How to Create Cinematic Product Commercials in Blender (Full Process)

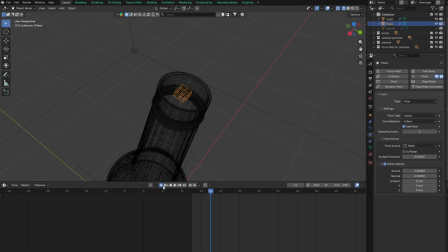536s
Set your flow behavior to Inflow and increase the surface emission. This allows more fluid to generate from a small object, ensuring a steady stream even with a small scale.
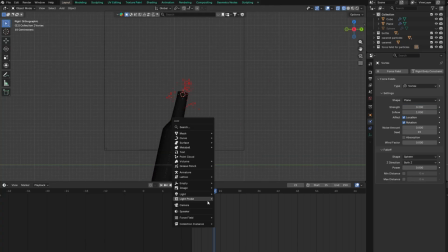Now, add a turbulence force field. Just like before, put it into a collection and set it as the effector collection for the fluid simulation. This ensures the turbulence only affects the liquid.
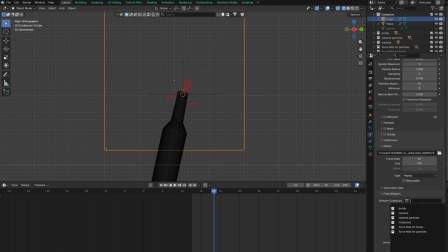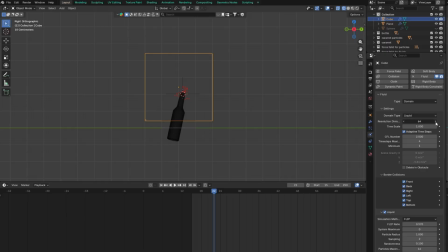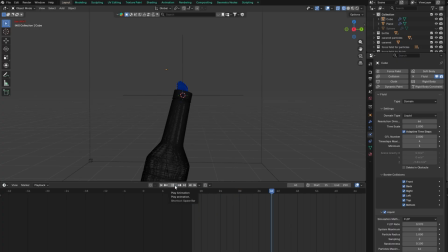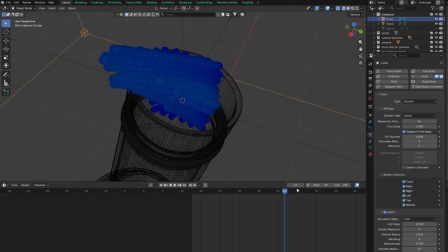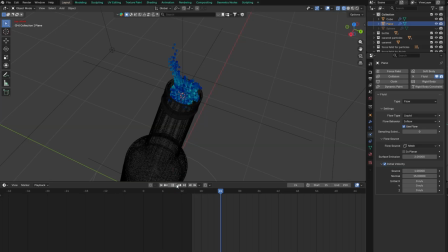610s
Enable initial velocity and change the normal value to -15. This will give the fluid some starting momentum.
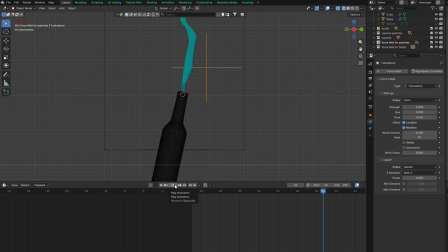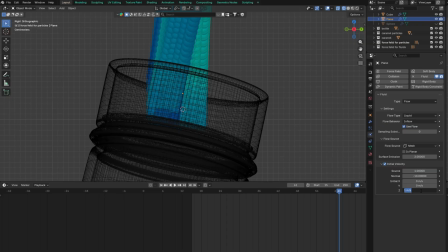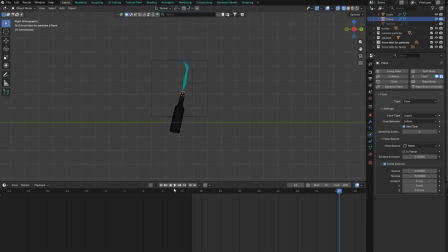646s
I'm changing the value to -8 instead. -16 was a bit too high and made the effect look too aggressive.
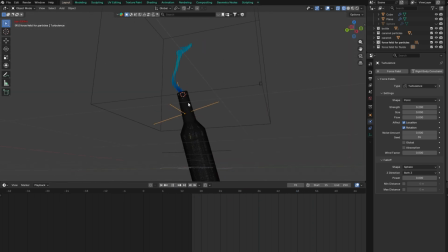The fluid is looking good, but it's going straight up, which doesn't look very natural. I'm going to add an obstacle so the fluid creates some random movement after hitting it.